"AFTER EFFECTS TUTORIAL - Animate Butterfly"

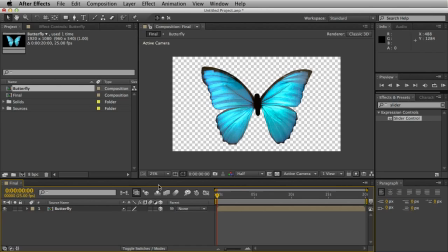(4:06)
And this is basically where you're free to animate the butterfly in any shape or form you want, really.
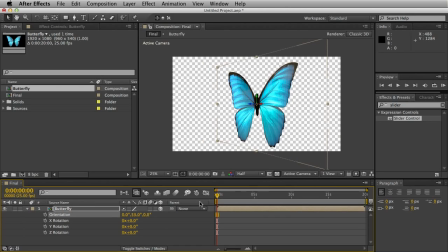(4:12)
One thing you might notice, if we just quickly rotate it around and we run through, the composition is still flat. So what I want to do is collapse the transformation, which you can do via clicking this little sun icon here. Now you can see it turns it into a 3D object, basically.
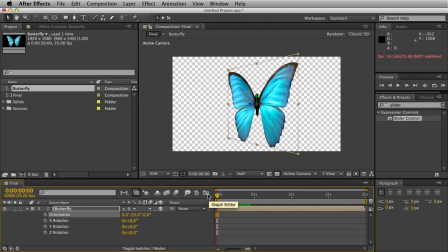(4:32)
Alright, so if you want to copy the animation I did in the demonstration video, I'll quickly run through what I did.
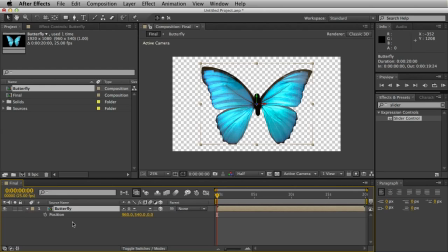(4:41)
Set everything to zero, and we'll hit the stopwatch for rotation. Hit P and the stopwatch for position. And we'll hit S for scale as well. Obviously, you could also use a camera to animate the butterfly,
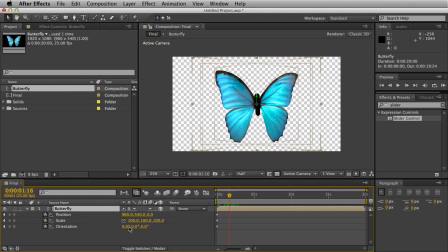(5:00)
but I prefer to animate this individually, so then that'll allow me to drag in another butterfly and animate that completely differently. Right, so we'll start off by getting the butterfly in a nice position. It will take you a while to get used to the rotation parameters.
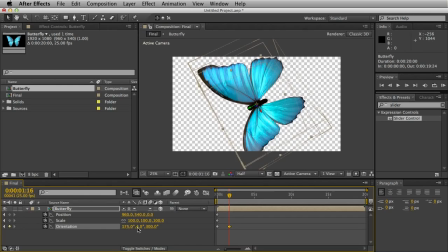(5:18)
Figuring out which axis does what can be quite confusing at first.
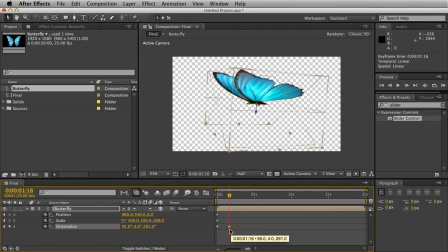(5:25)
There we go, he's facing left. We'll just drag this keyframe right to the start. Right, we'll drag our butterfly right to the top. And go forward about 10 frames.
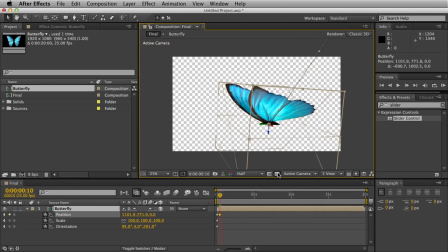(5:43)
And now we'll drag it about there. One thing you might want to do as well, go to the start and make him about 200%. So it looks as though he's a lot closer to the camera. Might be a bit too big, maybe 150.
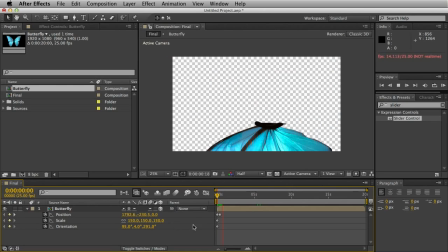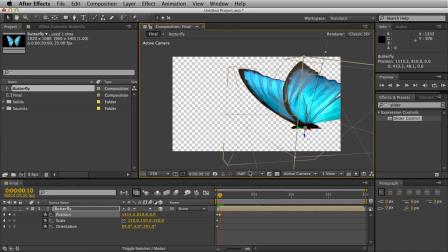(6:10)
And straighten back a bit. So he's dropping straight down, and then we'll go to about one second.
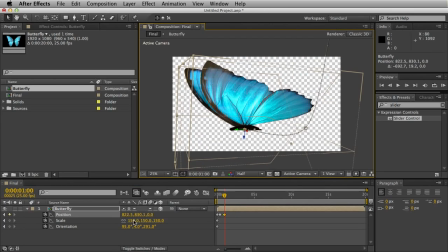(6:20)
We'll drag the butterfly towards the left, and we'll go to 120%.
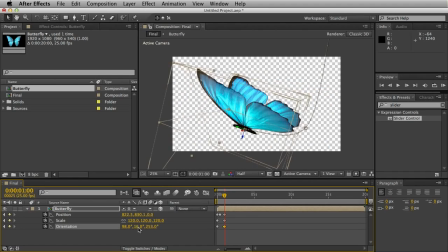(6:29)
You can also add a bit of rotation as well. This is all trial and error.
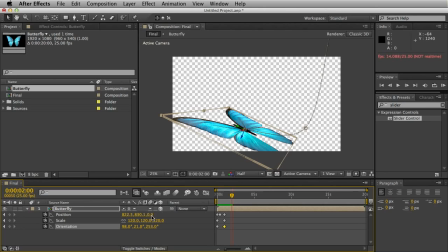(6:40)
And we'll go to 2 seconds now. We'll turn the butterfly around.
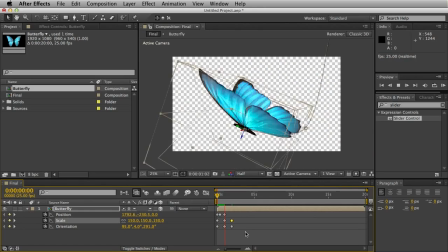(6:48)
And we'll change that to 100%. Basically looks like the butterfly is turning around and flying in the opposite direction.
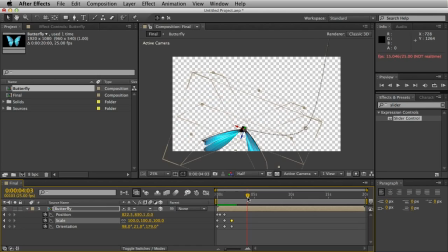(7:02)
We'll go to about 4 seconds. And we'll drag the butterfly right over there. Turn it around. And make it even smaller, about 50%.
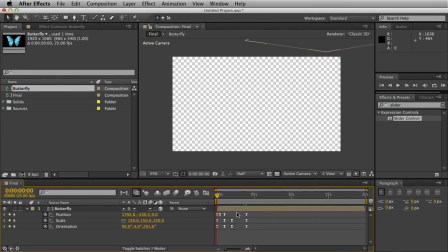(7:21)
What I like to do as well is convert all the keyframes to easy ease, just to have a more fluid animation. And there's one other issue we're having, it's the animation, it's almost too smooth.
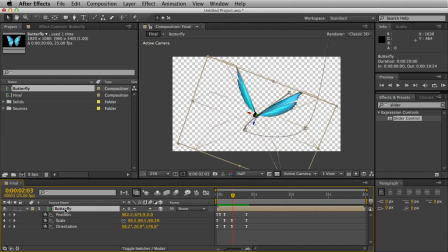(7:40)
And obviously butterfly insects are quite jerky, they're bobbing around everywhere. What we can do is hold this Alt key and click on position.
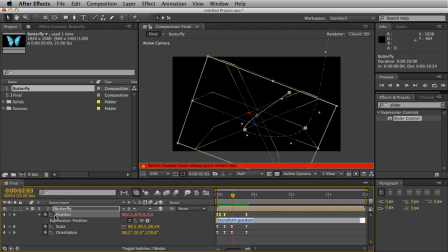(7:53)
And we only want the butterfly to be wiggling along the X and Y axis. So what we'll do is we'll do a special expression. We'll hit W equals wiggle. Open bracket. And I've gone for 3,80.